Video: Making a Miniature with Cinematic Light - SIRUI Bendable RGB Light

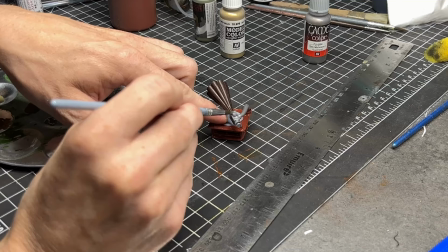[4:23]
So I asked my wife what else I should include in this thing and she came up with this cool idea of using
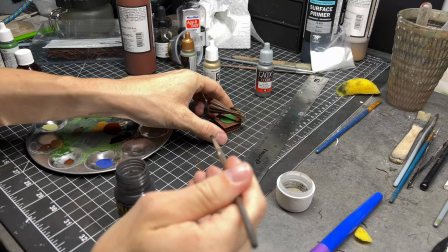[4:28]
this really vintage record player I think they used to be called gramophones or phonographs.
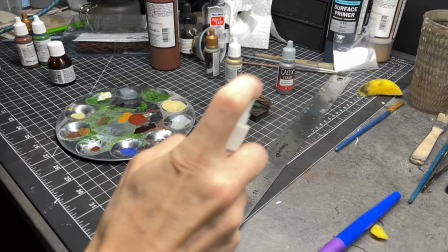[4:33]
I found a model on Thingiverse, printed it out, didn't come out perfect but it's perfect for this because it's going to be broken up anyway
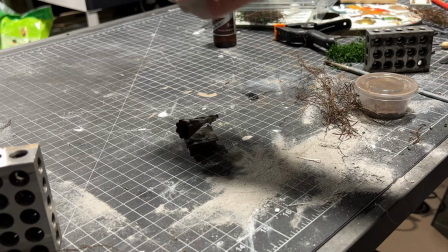[4:41]
and so I just quickly painted it and I still have to weather it with pigment powders.
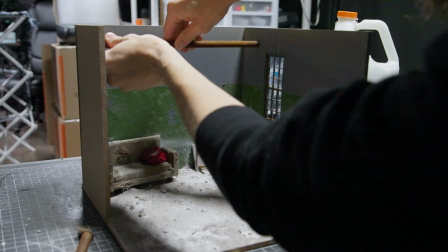[4:47]
This is a little bit of tile grout to fit in with the rest of the scene. I'm definitely going for more of a minimalist feel in this room.
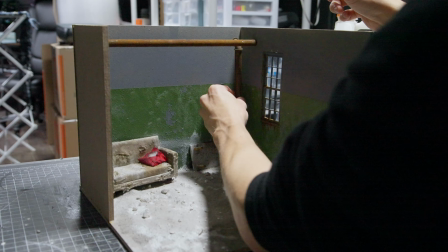[4:54]
I want it to be kind of empty like many abandoned places but my wife really thought that record player would be a cool addition and I think she was right.
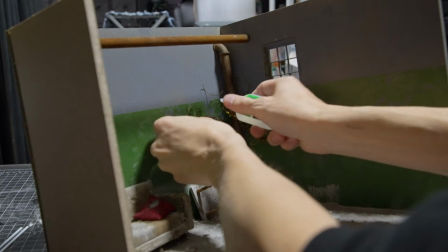[5:04]
And of course I usually like to add in a little bit of nature taking back over this space.
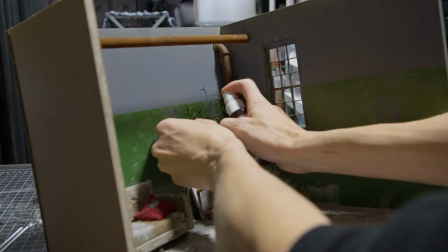[5:10]
So I'm using vines again from Diorama Persepe. I'm just going to build up a couple layers of vines and add the little leaves to them and stuff
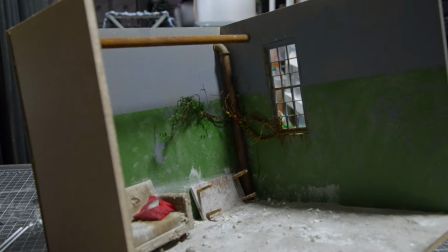[5:19]
and I'm using superglue and superglue activator to quickly put it in place.
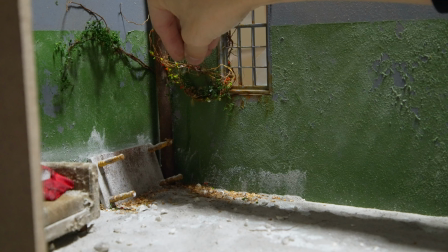[5:25]
So I've had a lot of you ask if I sell my dioramas and for a long time there was a reason why I wasn't selling them and I'll be able to reveal that early next year.
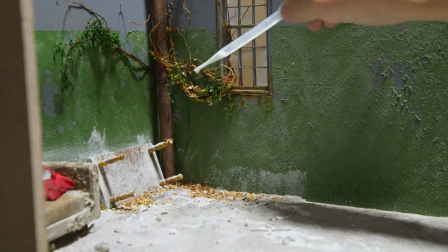[5:34]
But now starting with this one I'm going to start selling some of them.
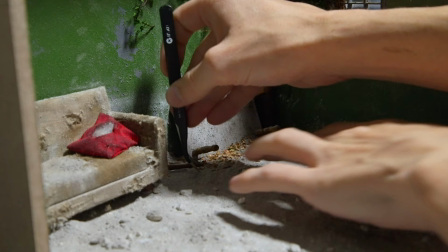[5:38]
If you're interested in buying it send me an email at the email that I've put in the description and I'll let you know if it's still available.
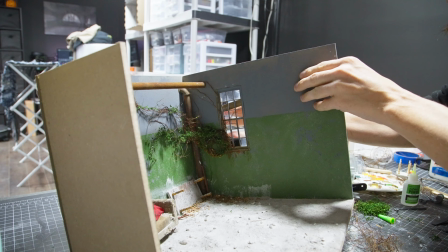[5:47]
For the boards on the window I just took some basic balsa wood strips cut
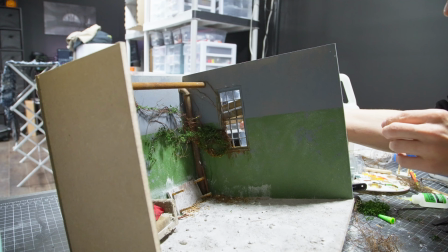[5:52]
them to length and kind of stained them a little bit just started gluing them back there.
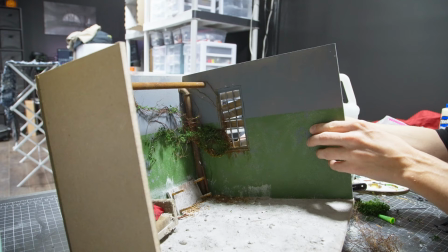[5:57]
They're gonna be a detail that is gonna be hard to see but the light is going to stream through these little cracks and make a really dramatic look.
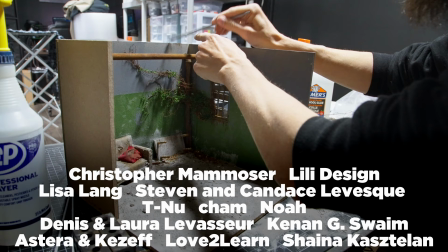[6:10]
And then this pillow helped to add a little bit of a color pop to the scene.
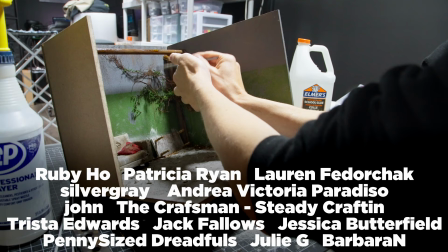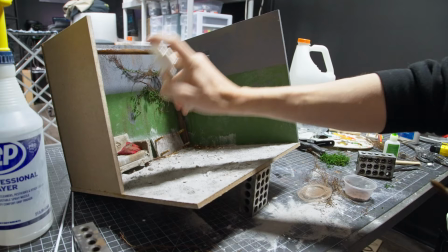[6:20]
So if you haven't noticed lately I've been accepting products from companies to try out on the channel because I'm really trying to build out the capabilities of what I can do with this.
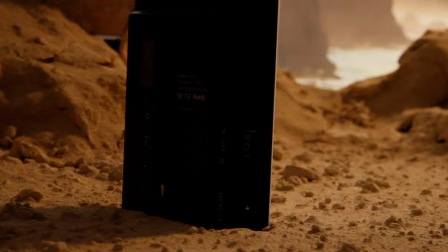[6:29]
So I got this really interesting new type of light to try.
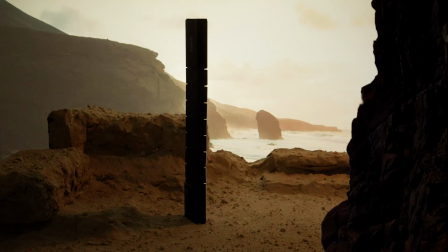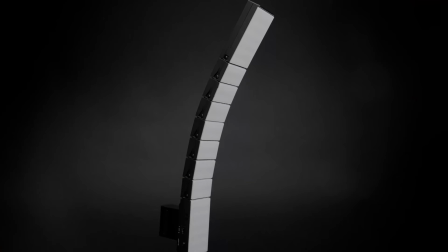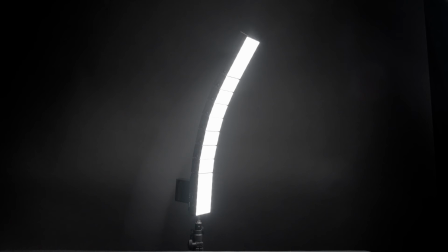[6:50]
This is called the B25R from Souray. It's a very interesting unique light that I honestly haven't tried before. So basically it can bend in either direction and create a really interesting shaped light you can also connect more than one together and so you can you can have this really huge light it comes battery powered or ac adapter and it's fully rgb so if i turn on this is only like five
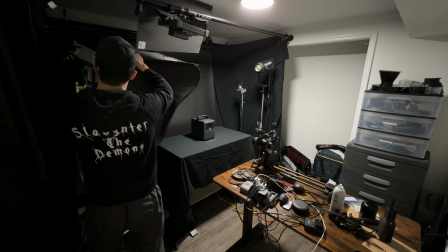[7:17]
percent i think i can scroll through and get different colors um it's been pretty cool to try out
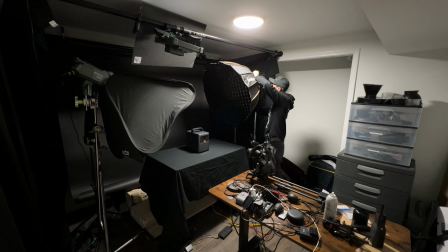[7:24]
so to try to demonstrate one thing this type of light would be good for i'm going to take the projector I got in the last video and trying to make a product shot.
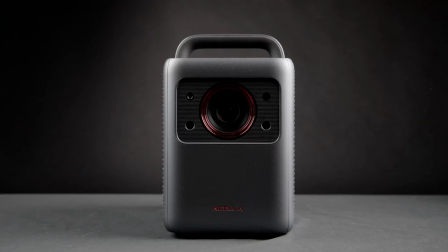[7:32]
So I'm using two large lights with large soft boxes and this is what it looks like currently.
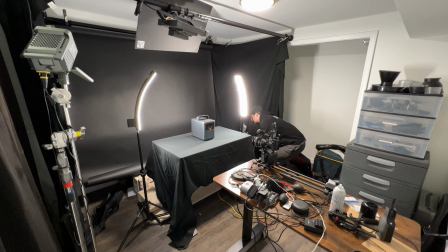[7:40]
Now when I take the Surae lights and I put them side by side it's
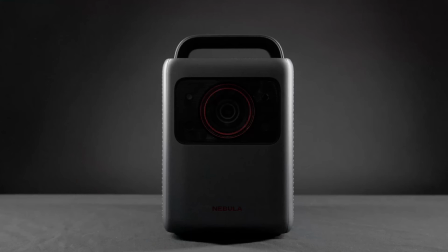[7:45]
crazy that even a tiny tweak of positioning changes the look of the product so much. This is one and then with the lights coming around it looks skinnier also. So soft box the first one and then the lights a little around the front.
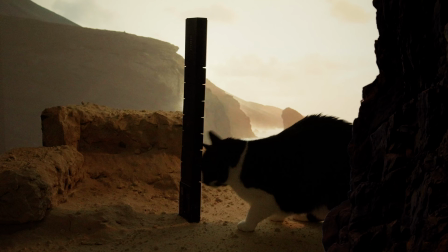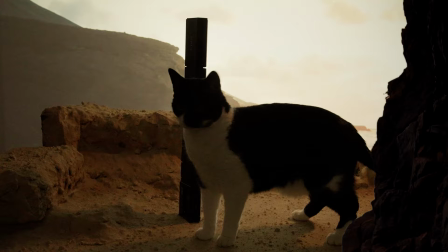[8:05]
Of course the inspector loved the 2001 Space Odyssey reference.
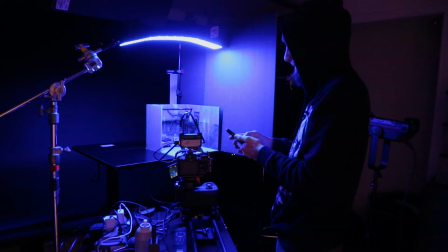[8:11]
So to use these lights in this scene with a little bit of a different way of going about it for me,
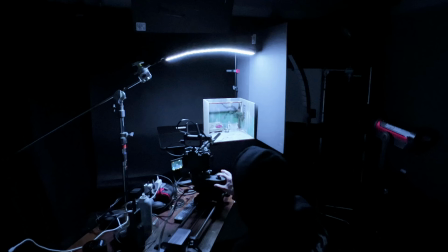[8:16]
I tried to set one up overhead as a nice soft light and then one outside the window and I did some interesting things with colors just to give it a shot.